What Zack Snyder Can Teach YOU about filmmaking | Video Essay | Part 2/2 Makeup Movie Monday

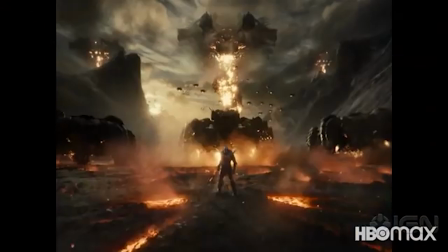2s
Zack Snyder. So, the Snyder Cut came out recently.
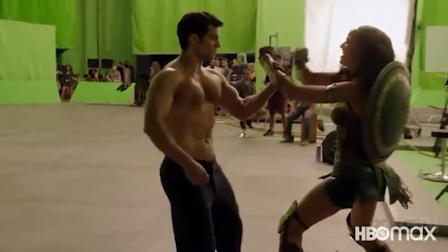9s
And as an avid DC fan who's had to endure
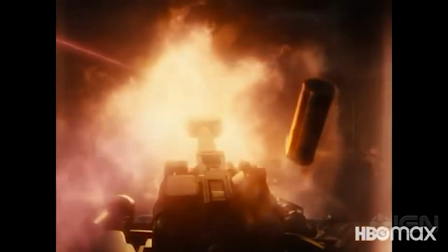14s
the erratic roller coaster of disappointment that has been the DCEU,
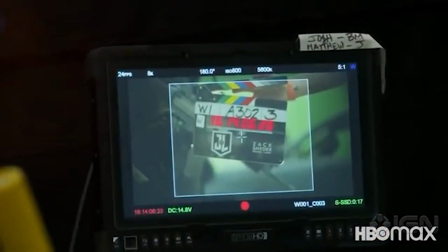20s
I thought, why not go back and watch some of Snyder's other films and give them another look?
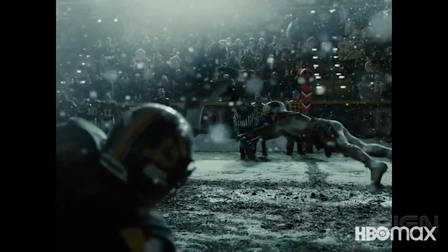25s
And watching back, I realized that the way Snyder uses color grading and slow motion from a filmmaking aspect,
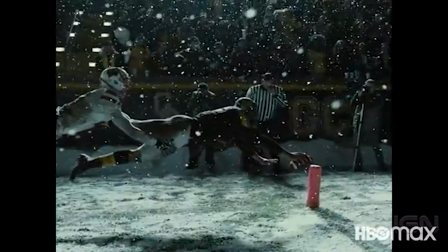35s
we can really learn from.
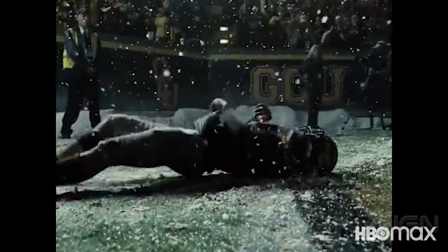40s
So in this impromptu but very thought out video essay, I'm going to be talking about some color grading and slow motion fundamentals,
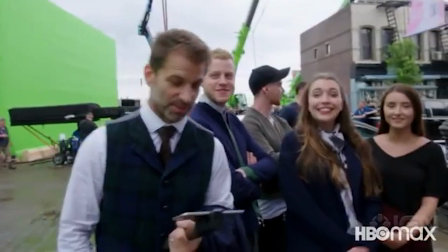47s
and then breaking down how exactly Snyder uses these tools to tell his heightened stories.
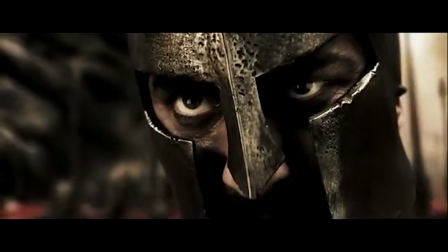52s
We'll be discussing two films from Snyder's repertoire, 300 and Zack Snyder's Justice League.
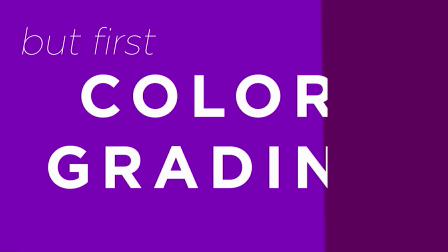59s
Firstly, we need a brief understanding of the color grading process.
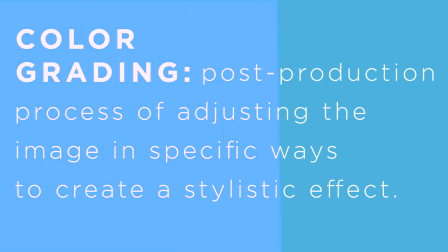63s
So, color grading is the post-production process of adjusting the image in specific ways to create a stylistic effect. Not to be confused with color correction,
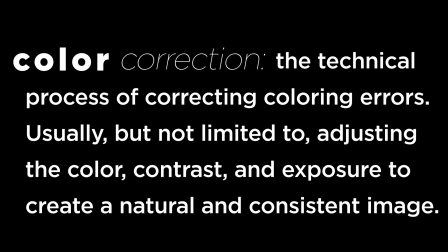73s
which in layman's terms is the technical process of correcting coloring errors in raw captured footage, as well as adjusting the image's color, contrast, and exposure to create consistency within the shots,
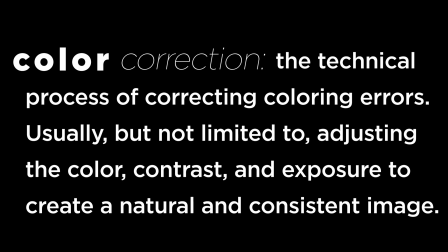86s
to provide a natural, unprocessed foundation for which additional effects or visuals can be added on top.
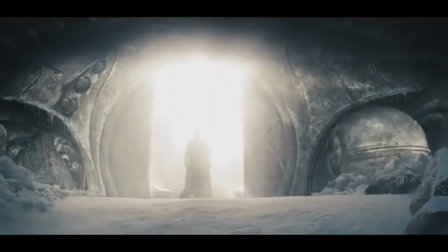93s
Color grading is a creative choice, and that's taken to best represent the story by the use of color,
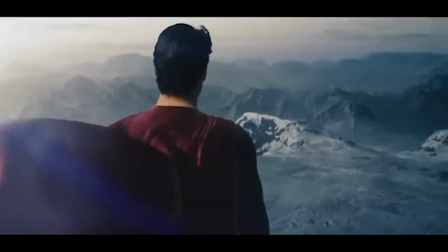100s
often to denote mood, character, emotion, and so on.
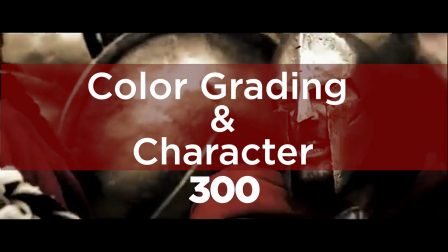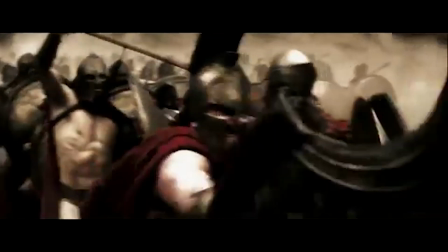111s
Now, it's well known that Snyder loves his dark-themed worlds and stories. He really enjoys going for that borderline nihilistic environment.
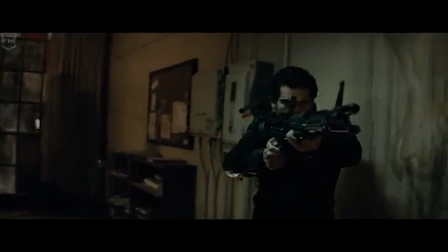119s
But how is he creating that feeling in the audience?
Surprise, mother.
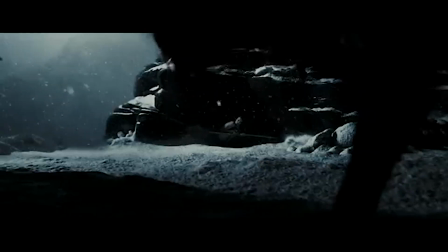127s
More specifically, he curates a cinematic color scheme.
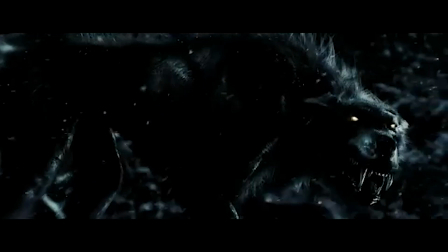132s
Creating a cinematic color scheme begins with three basic criteria: hue, color, saturation, the intensity of the color, and brightness, how light or dark the color is.
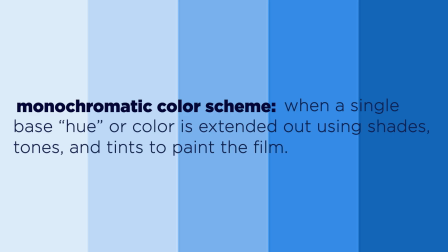145s
A monochromatic color scheme is when a colorist takes a single base hue or color and then extends it using different shades, tones, and tints of that color. Tints are achieved by adding whites, and shades are achieved by adding blacks.
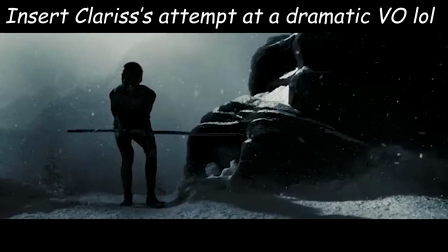159s
Now here's the scene. Leonidas is alone, a young child, in the cold mountain,
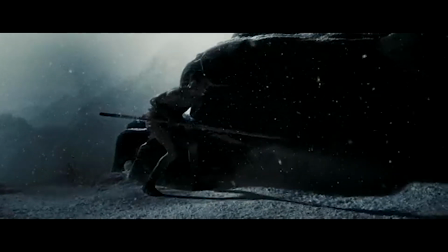168s
about to fight a wolf with nothing but his brute strength and a spear.
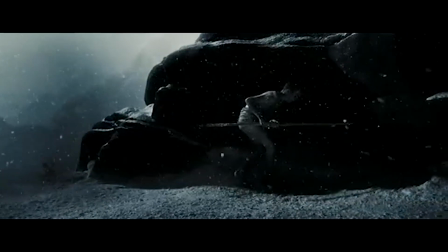176s
Now this scene is purposefully colored differently than the rest of the film.
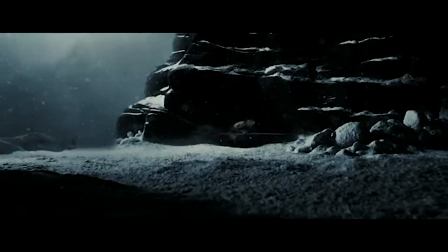182s
One thing that the color indicates is time. We're in the past.
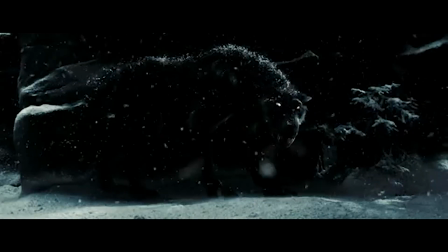186s
The nature of the scene is intense, so the dark tones are deepened.
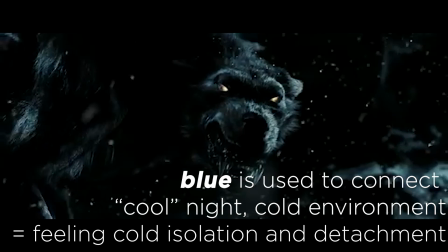191s
The cool blues provide a sense of distance and detachment, which makes sense because he's on a mountaintop.
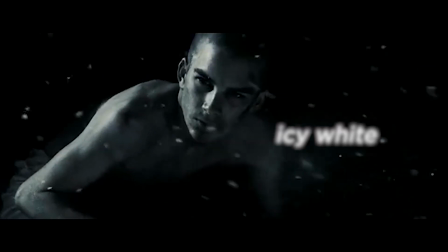199s
And then the icy whites elicit a cold, chilling climate,
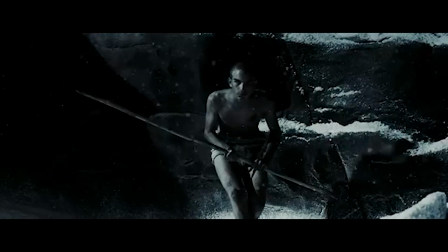205s
thereby giving the audience a cold, chilling feeling.
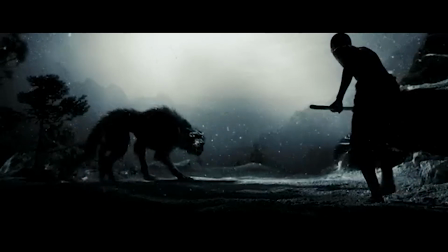210s
So by playing with the shades of the same color,
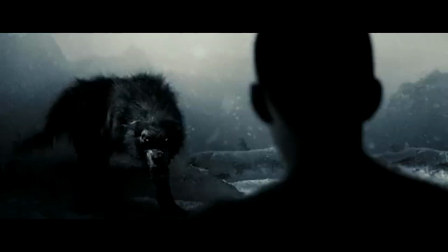213s
Snyder creates a dynamic opening sequence that now visually stimulates the audience while also emotionally informing the story.
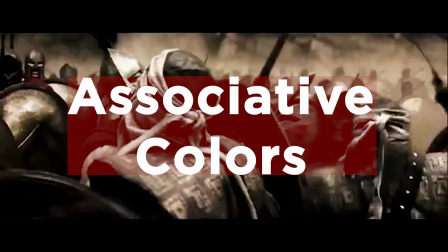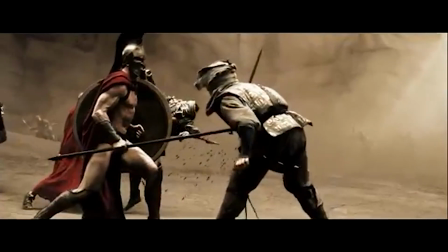230s
Now, being known for primarily adapting written works, Zack Snyder uses associative color to really bring those known properties to life, and 300 is no exception. Now, associative colors in film refer to a recurring color or color scheme that's connected to an important character or theme. We build an emotional reaction to the color because of association, kind of like the neon blue that we associate with Dr. Manhattan in Zack Snyder's Watchmen.
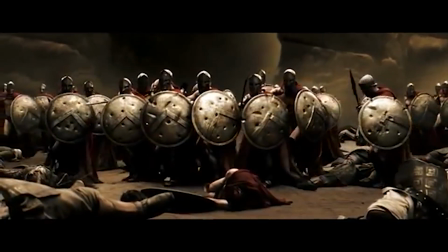255s
But in 300, Zack Snyder packs a punch with the intensity of his chosen colors.
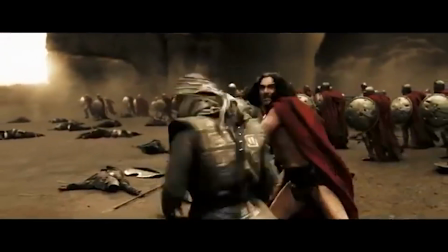264s
Most notably, the red capes on all 300 Spartans.
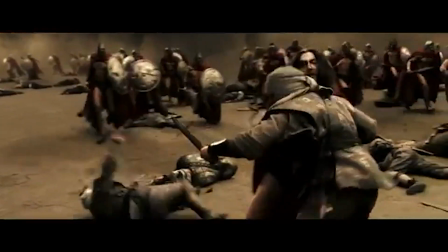268s
This is very, very tactfully used as both a practical and a symbolic indicator.
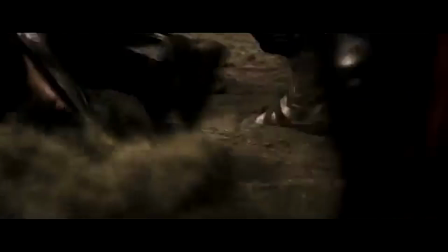276s
Practically, it tells the audience who our heroes are for this tale. The bright red capes signify all Spartans.
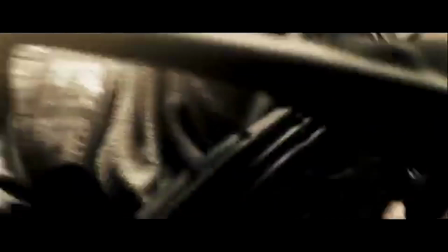283s
But it also functions symbolically in that this red is now associated with freedom,
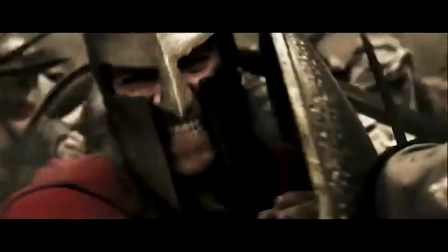290s
courage, and the very essence of the Spartans.
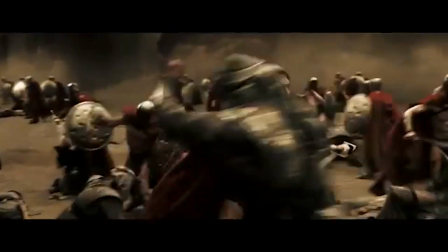293s
These are fierce warriors fighting against the insane odds and refusing to kneel to the temptations of Xerxes'
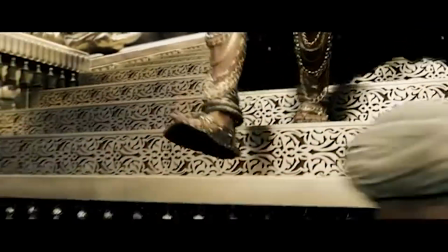302s
luxurious offerings that are also conveyed by the metallic gold
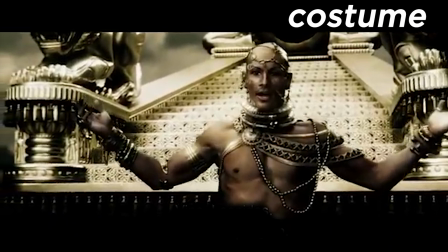307s
color that enrobes Xerxes' costume and the set design around him.
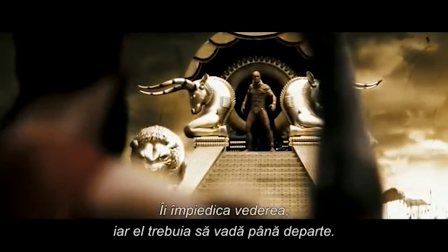313s
And all of it comes back to just remind us that these red capes are our heroes
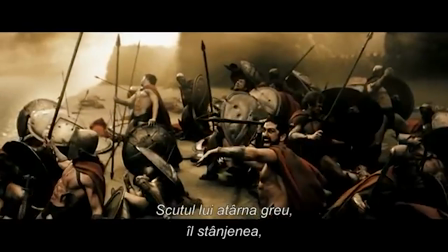318s
fighting ever forward against tyranny and championing freedom no matter the cost.
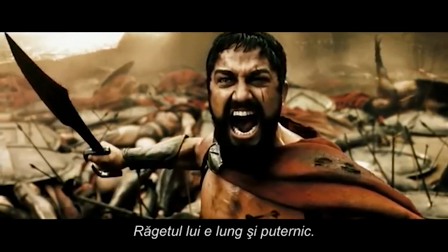323s
And all of that is coming from a pile of colors. Didn't know it could do that, did you?
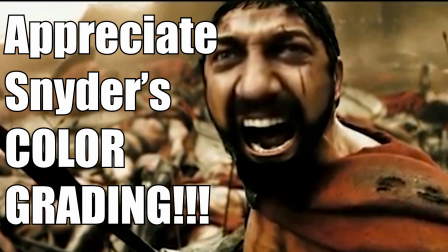328s
Color does so much.
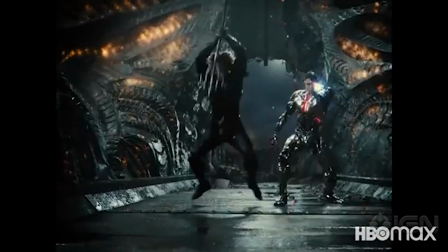334s
Commonly used in action films to emphasize the action, slow motion heightens reality by controlling the perception of time.
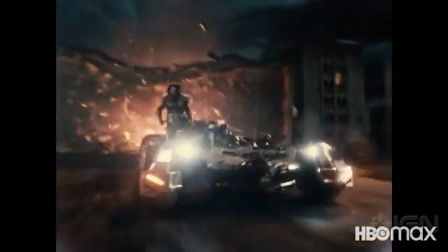342s
Slow motion can provide a visceral and epic experience. 300 is a great example of this.
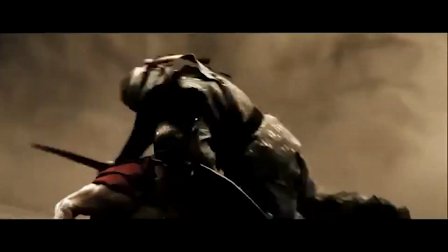349s
Snyder takes the best aspects of cinematography and creates emotional,
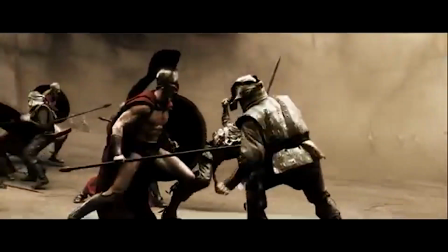354s
captivating battle sequences that enthrall the audience visually and keeps them invested in the story.
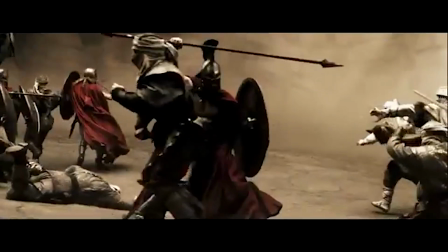360s
Then paired with some quick shots that are raising the pace, and we got a hit combo.
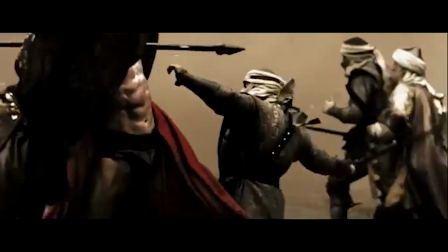365s
But if you want to talk feels, there's the death scene.
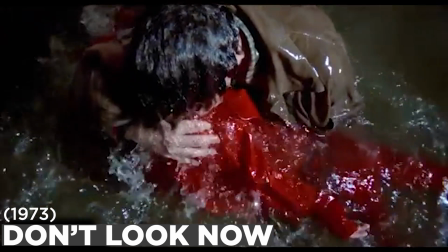368s
Slow motion gives air and space for the audience to really feel that character's final moments.
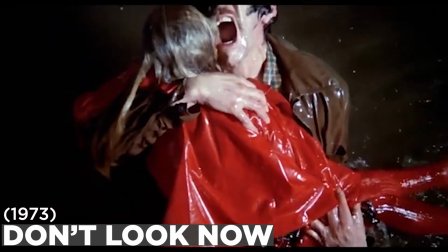375s
By slowing time, we are made to be present and explore all the facets of this character's death,
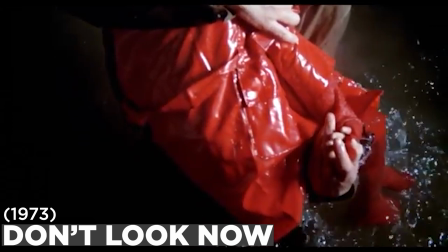383s
from hit to intense dread to its inevitable finality. But now, for what I really want to talk about,
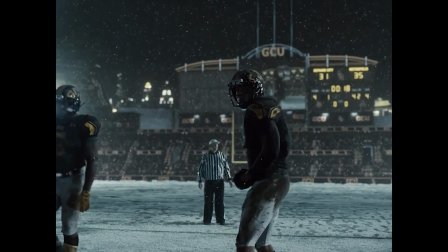395s
now, because slow motion drives the audience to pay attention to things that would go unnoticed normally,
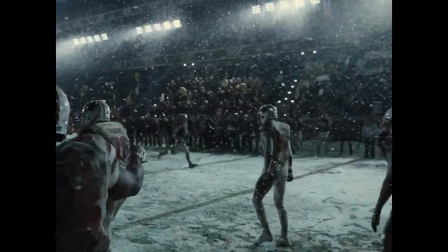401s
filmmakers have an opportunity to better inform their stories.
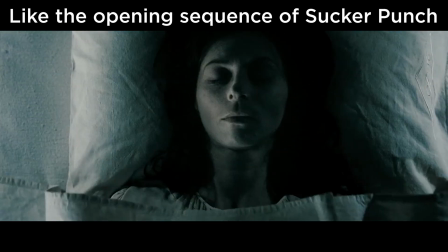405s
Now, slow motion is a great way to establish meaning by sharing a character's personal experience,
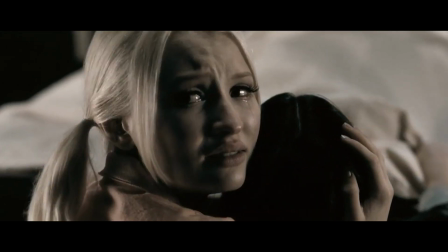410s
especially in reaction to a specific person, place, or event. And this can be particularly effective when giving exposition.
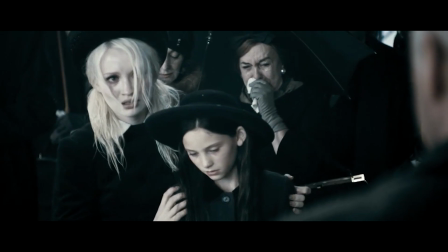418s
You know, there's a phrase that I was often told in acting school, and it was something along the lines of,
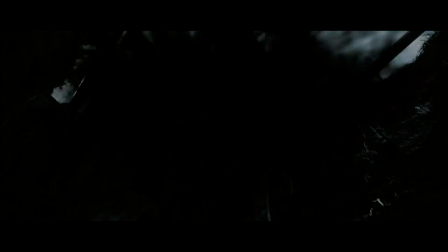423s
when in doubt, it is better to show your audience rather than tell them.
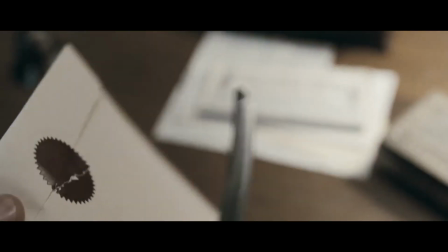429s
Cinema is a visual medium, so yeah, that makes sense. You'd want to show them your story.
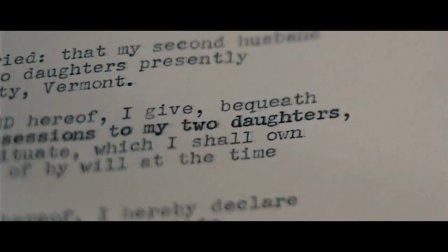435s
But I think a great example is really found in the stark
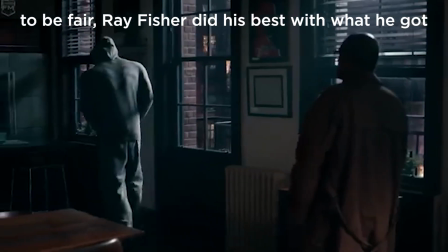440s
differences between how Cyborg's backstory was handled in both of the Justice Leagues.
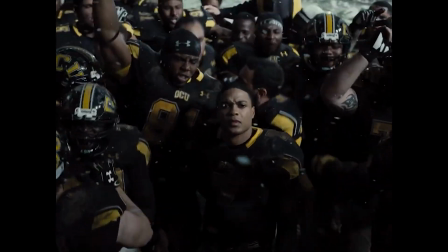446s
One is greatly effective, and the other, in my personal opinion, is lazy writing at its finest.
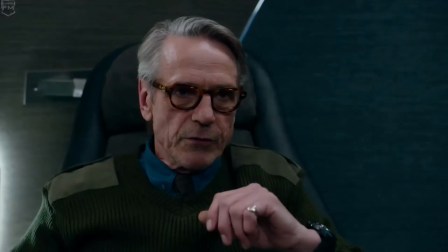453s A Victor Stone, genius IQ, football scholarship to GCU, and deceased.
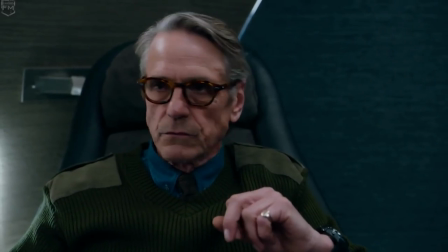460s Yes.
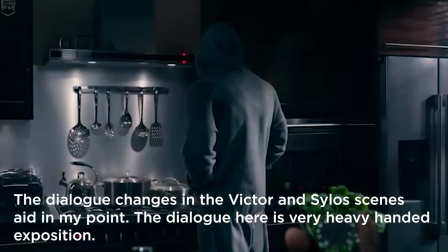461s
So to backtrack, Cyborg's history is briefly explained in the 2017 Joss Whedon Justice League almost entirely through dialogue.
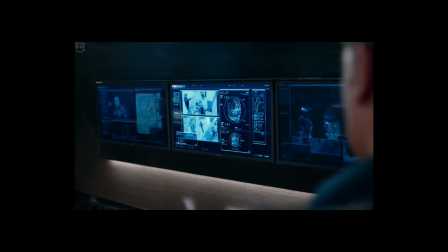469s
Now I'm going to clarify, we're given the same information,
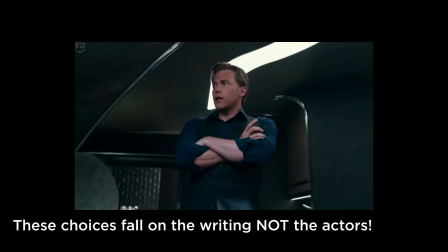473s
but one throws it at us and moves on to the next thing while the other makes us experience it.
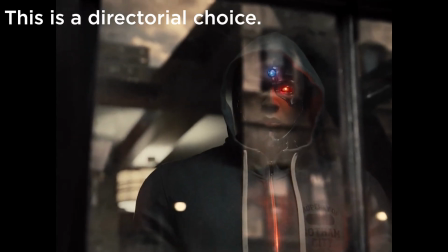480s
Snyder marinates in the early life of Victor. He establishes how the young,
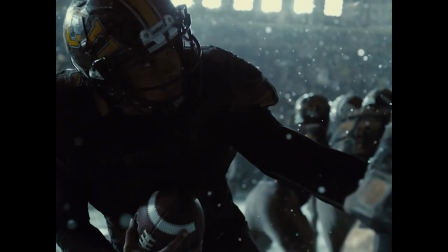487s
smug teenager has a very self-assured, respectable mother who has his back.